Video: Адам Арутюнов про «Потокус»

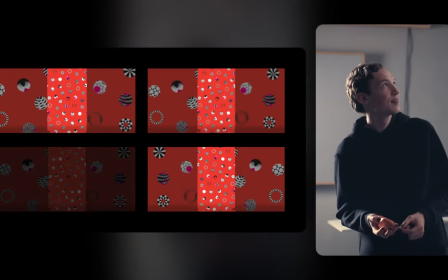Слева наверху Кен Бернс, про который я рассказывал В правом верхнем углу Блюр Который тоже интересно Что он не в одно Время берет и сразу
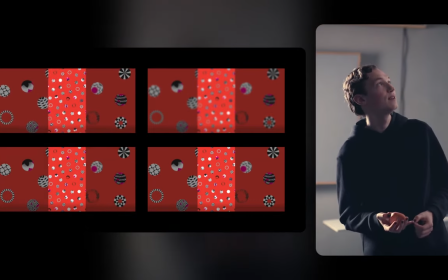заблюривает все А здесь он делает это постепенно И разблюривает тоже Постепенно Для этого в том числе
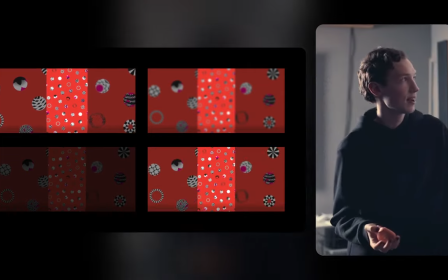нужен номер кадра Здесь просто фейт А здесь зеркало У меня было предположение,
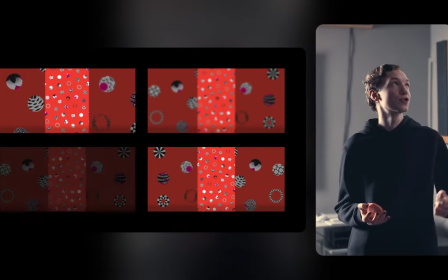что Например Например, можно будет что-нибудь влюбить, а сверху лепить виджет.
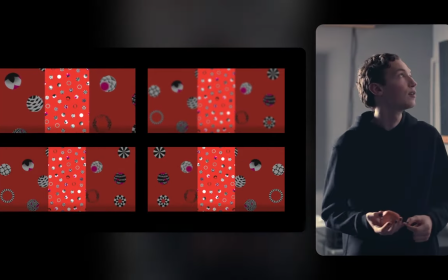И так можно сделать, но по факту мы так не делаем.
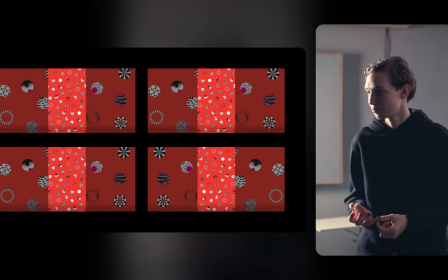Виджеты скорее адаптированы под то, чтобы быть видимыми на любых пестрых фонах.
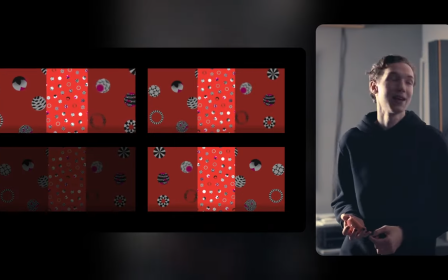И на основе этих виджетов, этих эффектов, появились более продвинутые.
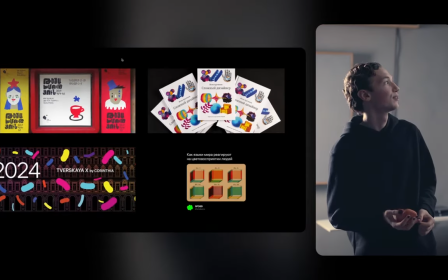Вот такие.
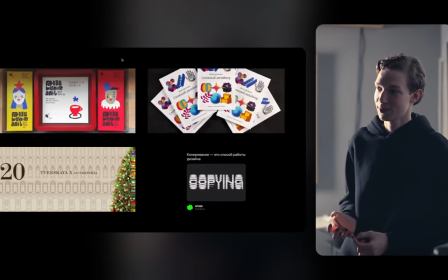В левом верхнем углу все еще King Burns. но, во-первых, он умеет работать в двух направлениях, а во-вторых,
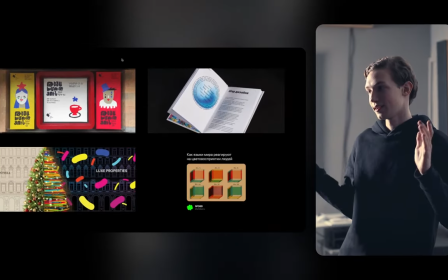изначально его стартовая точка – это картинка, которая заполняет камнус.
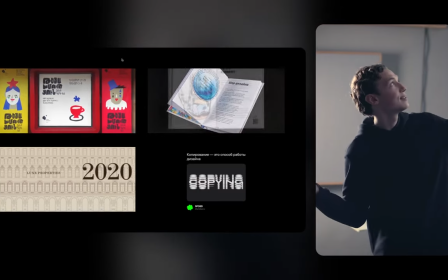То есть здесь никогда не возникает полей.
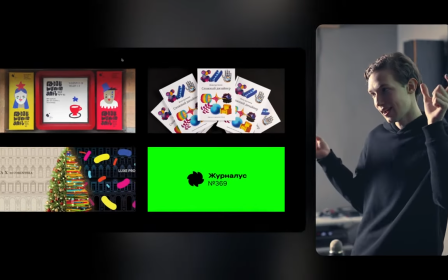Мы так сделали, потому что иногда вот это горизонтальные поля, они начинают интерферировать с окошком с комментариями,
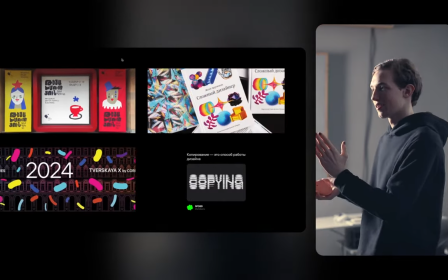и вот эта продольная полоса начинает так разрезать буквы, их становится сложнее читать,
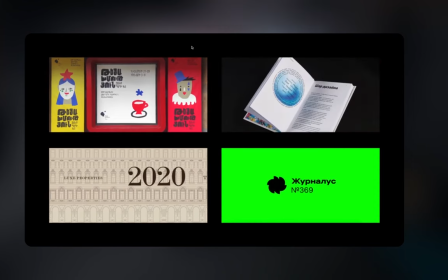Ну и вообще некрасиво А потом мы сделали вот такой Кен Бернс в новом режиме
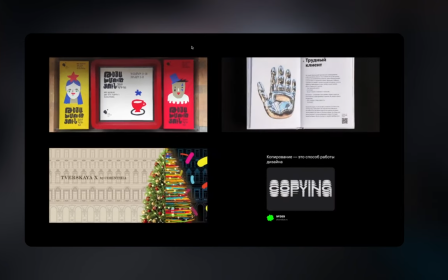Режиме камеры В правом верхнем углу Эффект Который я назвал
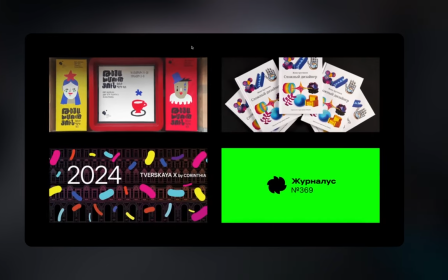Слайд слайд Типа легкий слайд
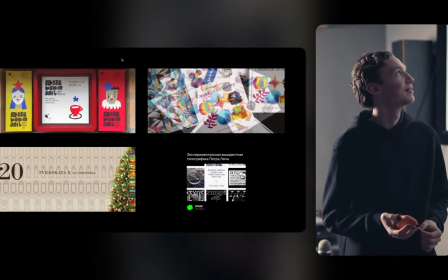Это немножко Динамичный эффект Он
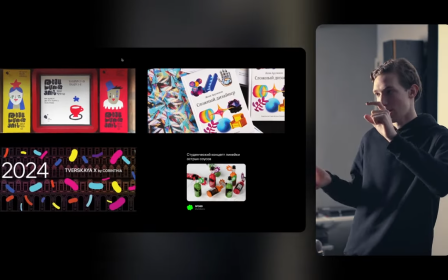просто берет Сначала центрует картинку А потом делает небольшую анимацию в любом направлении,
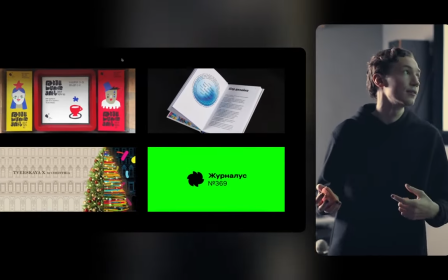там сверху вниз или слева направо, или в любом из четырех направлений.
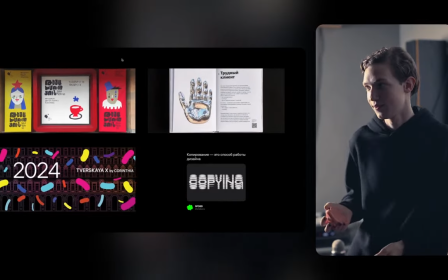Справа, слева внизу эффект, который называется просто слайд,
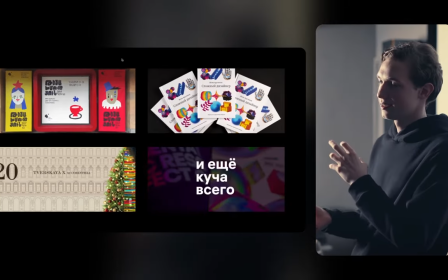и он применяется к картинкам с большим соотношением сторон.
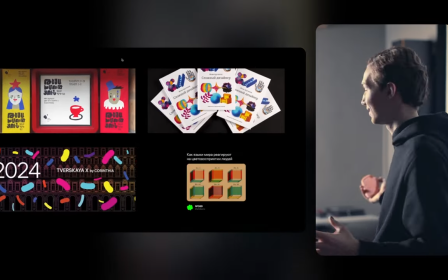То есть если это очень горизонтальная или очень вертикальная картинка,
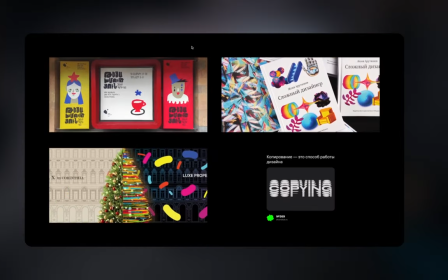то она вот так пролистывается полностью для того, чтобы можно было разглядеть детали.
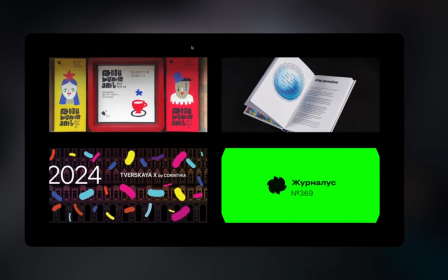И еще интересно, что она делает это нелинейно. То есть она сначала ускоряется, а потом заведляется.
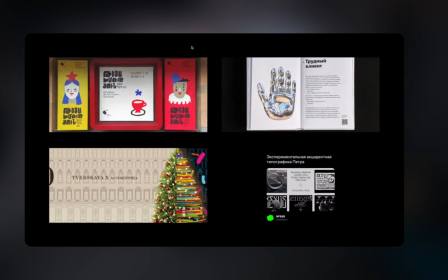Это значит, что нам тоже нужно произвести вычисление.
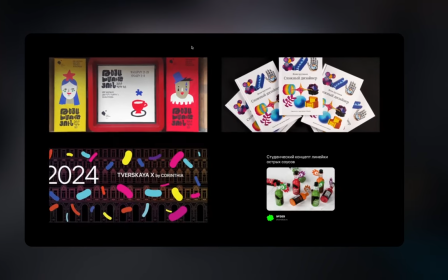Нам нужно это называется easing function.
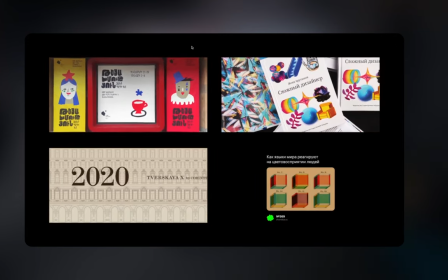Нам нужно только самим ее написать и создать такую кривую перемещения на уровне кода.
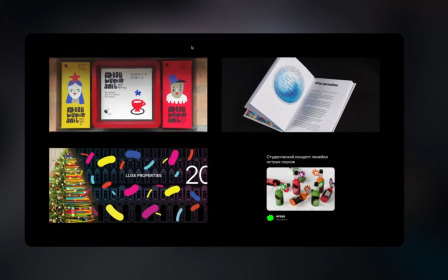Справа внизу находится видео и на самом деле к нему тоже применяется эффект.
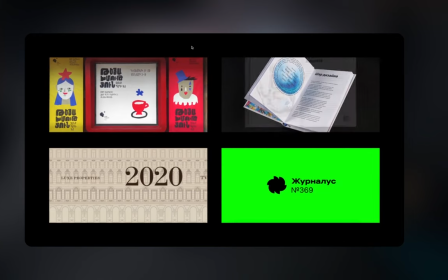Просто он статичный.
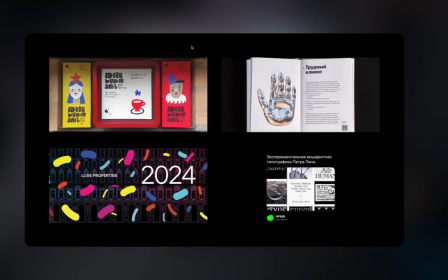Этот эффект растягивает видео на всю площадь камнуса, видео тоже остается без полей,
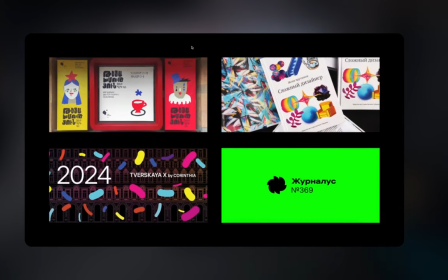но он просто остается в таком положении, потому что видео на самом по себе динамично, его не обязательно еще двигать к эффектам.
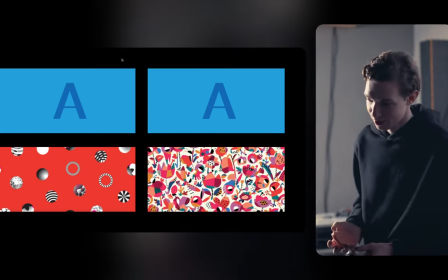С транзишенами похожая история Только если эффект это механизм, который берет одно медиа и время И что-то с ним делает Транзишен, он выполняется в момент,
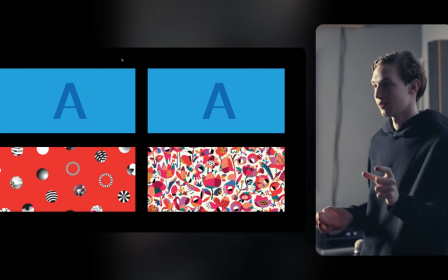когда мы воспроизводим два медиа одновременно То есть он должен по каким-то правилам
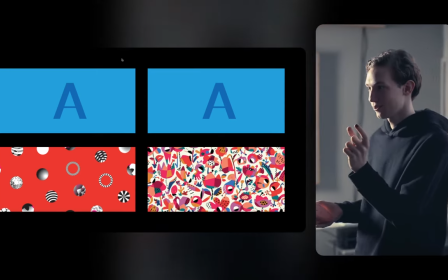сделать резкую смену медиа плавной То есть,
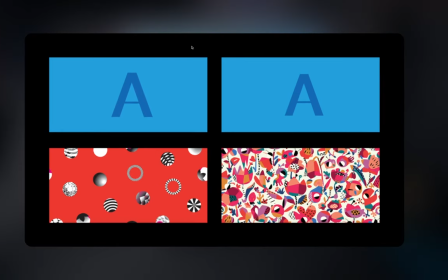например, самый простой транзишен — это альфа-транзишен,
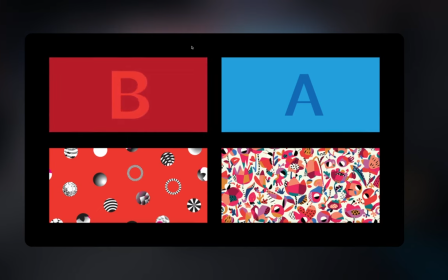когда у нас первый слайд становится прозрачным, а второй — непрозрачным. Потом появился еще один транзишен — слайд-овер.
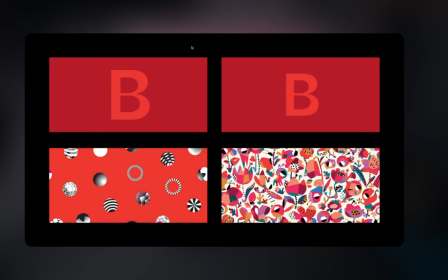И сейчас используются эти два транзишена, но немного в продвинутой форме.